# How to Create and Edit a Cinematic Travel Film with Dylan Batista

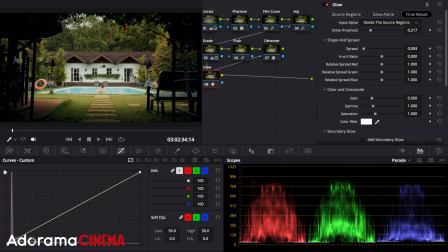4:08 I lower the global blend so it blends in better with the image. I lower the shine threshold and spread it to my liking to finish up the look.
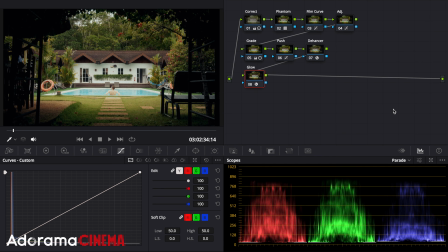4:15 And here is the final grade.
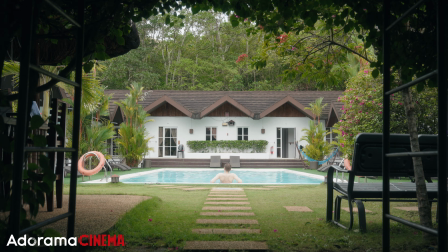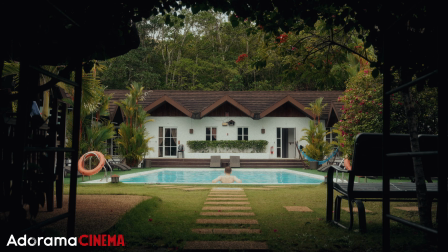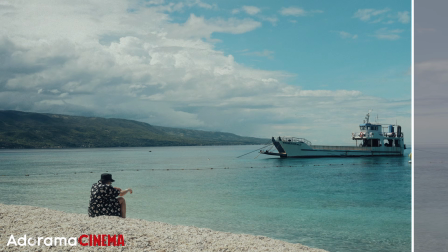4:27 With this grade done, I can copy and apply it to other shots and make adjustments from there.
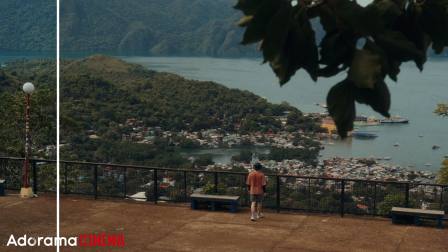4:32 Usually, I only need to make the more drastic fixes in the first node, but sometimes this grade works well with other shots filmed in similar settings.
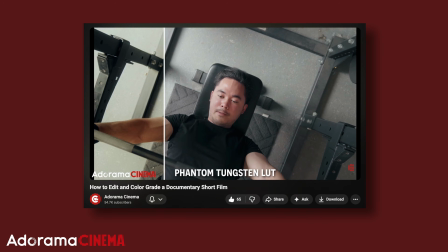4:39 If you want to see more color grade tutorials from me, check out any of these videos already here on the Adoramacinema channel.
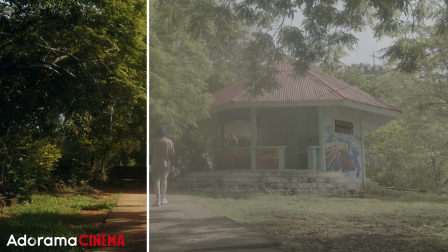4:46 With these shots done, I'll go back to grading the rest of the video at the end.
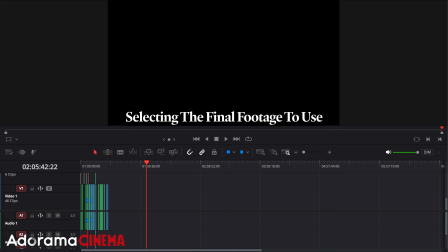4:50 I went back to going through all the footage from both timelines to select the best shots and move them to a final footage timeline. With the final footage picked out,
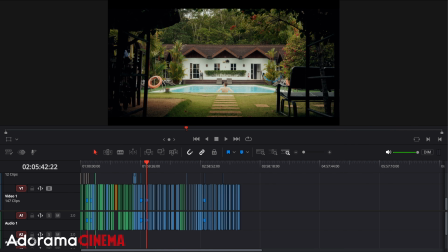4:58 I can start piecing together the travel film in my last timeline. I start by finding the right music.
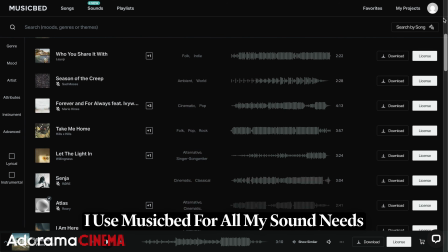5:03 I use MusicBed for my videos, and I believe they offer some of the highest quality music I can license.
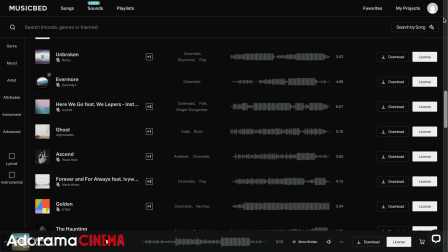5:09 It usually doesn't take too long to find the songs I'll use, and here is the final music selection I ended up with.
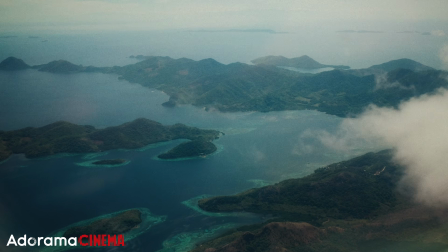5:15 I have my intro song selected, and I begin piecing together the first minute of the film.
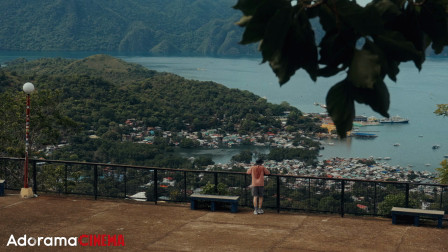5:20 When I looked through the footage, I already knew the best shots I wanted to have in the beginning, so all I had to do was cut to the song.
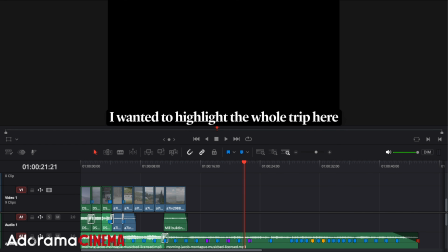5:26 The intro was the hardest part to put together, as I wanted a highlight reel to start the video before going in order.
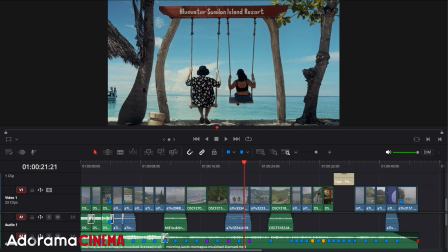5:32 I also left space for the photos I wanted to add, so I can place them after I finalize the video clips.
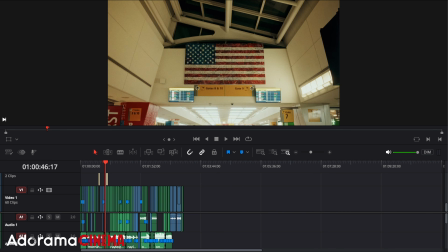5:38 With the beginning done, it was easy to put together the rest of the video as I went in an almost chronological order,
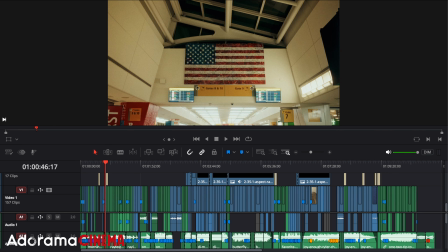5:44 focusing on what I did in each location I visited, but not necessarily the order I experienced the trip day to day.
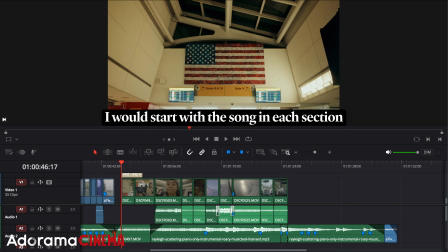5:50 I kept adding in a new song that went with the vibe of the shots I had, and went back and forth from the final footage timeline to bring in the next shots I wanted to use.
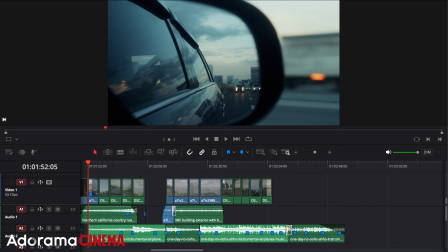5:59 In total, I left open 3 spots where I wanted to include photos.
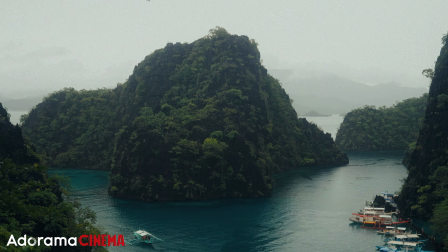6:03 After finalizing the video clips for the whole film, I went back to finishing the grading, making sure they all had a unified look no matter the camera I used.
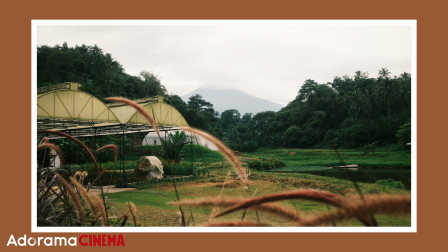6:11 Next, I needed to add those pictures in the open spots.
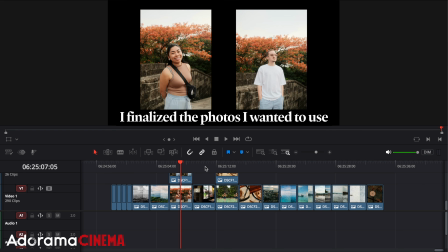6:14 I went back to the final footage timeline, went through all the photos I took through the Finder app, and dragged them here so I know which ones I liked and would use.
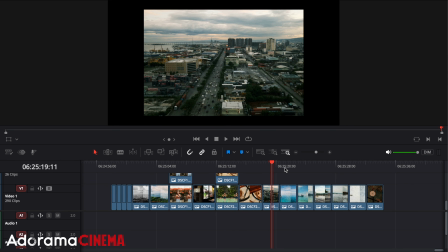6:23 I would then bring in the photos one by one onto the final timeline so I can customize their look.
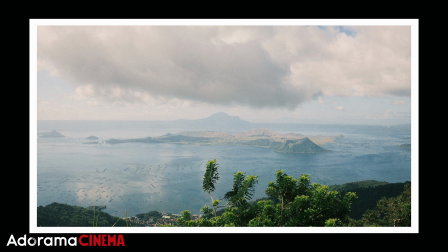6:28 I resized them, put a white border around them, and a color background on the bottom layer to give it a little more of a personalized look.
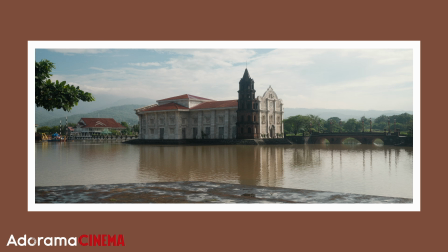6:35 I did this for every photo I included and finished up the visuals. Last thing to do would be to finish the sound design.
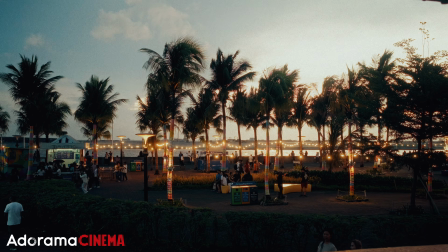6:42 With the visuals complete, I can create my voiceover that will go under the video.
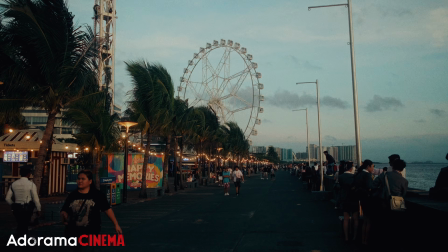6:46 I watched the film and wrote my script to help me get a sense of the timing and what I wanted to say throughout.
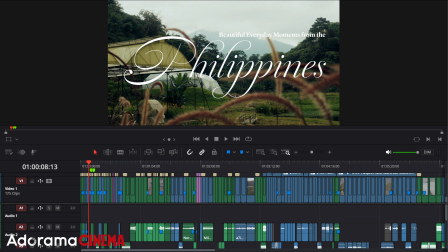6:51 Then I insert the final takes into the timeline.
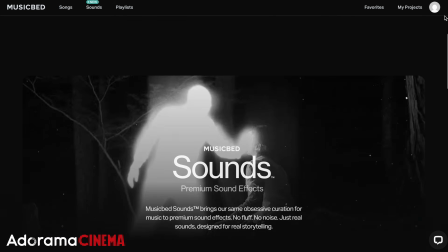6:54 To finish the video, I used sound effects from MusicBed to add in ambience or other sounds that would help enhance the video.
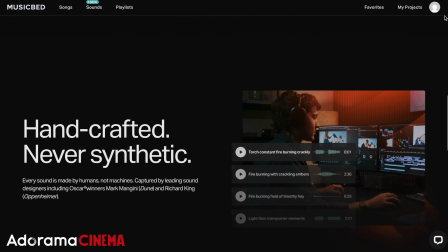7:02 Here are some examples of the sound design I went with.
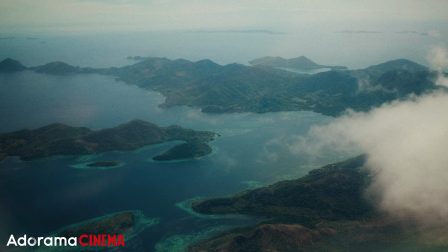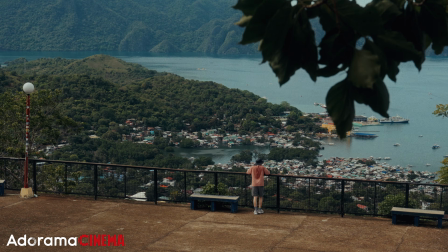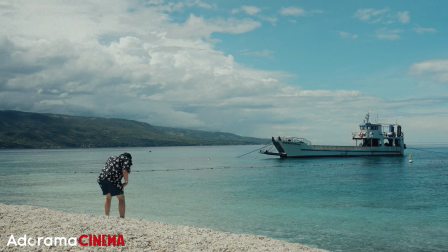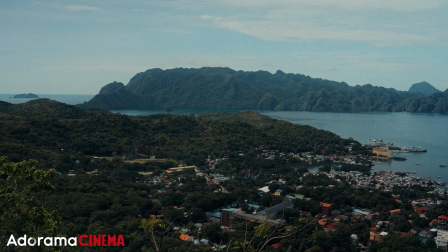7:21 After adding in the sound design, I rewatched the whole film to make sure it all worked together with the visuals and voiceover.
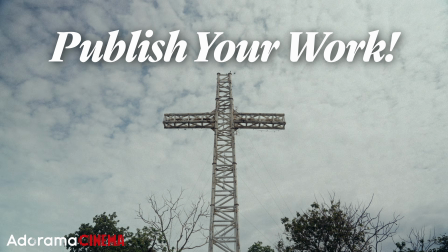7:27 And all that's left to do now is publish your work.
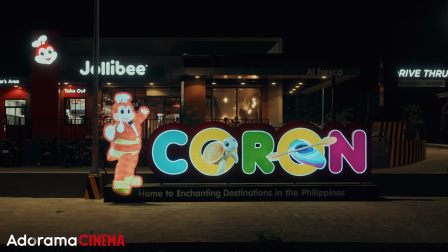7:30 If you enjoyed the video, make sure to leave a like, drop a comment below, and subscribe if you're new to the channel.
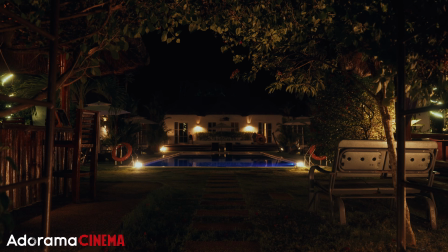7:36 I'll see you in the next one.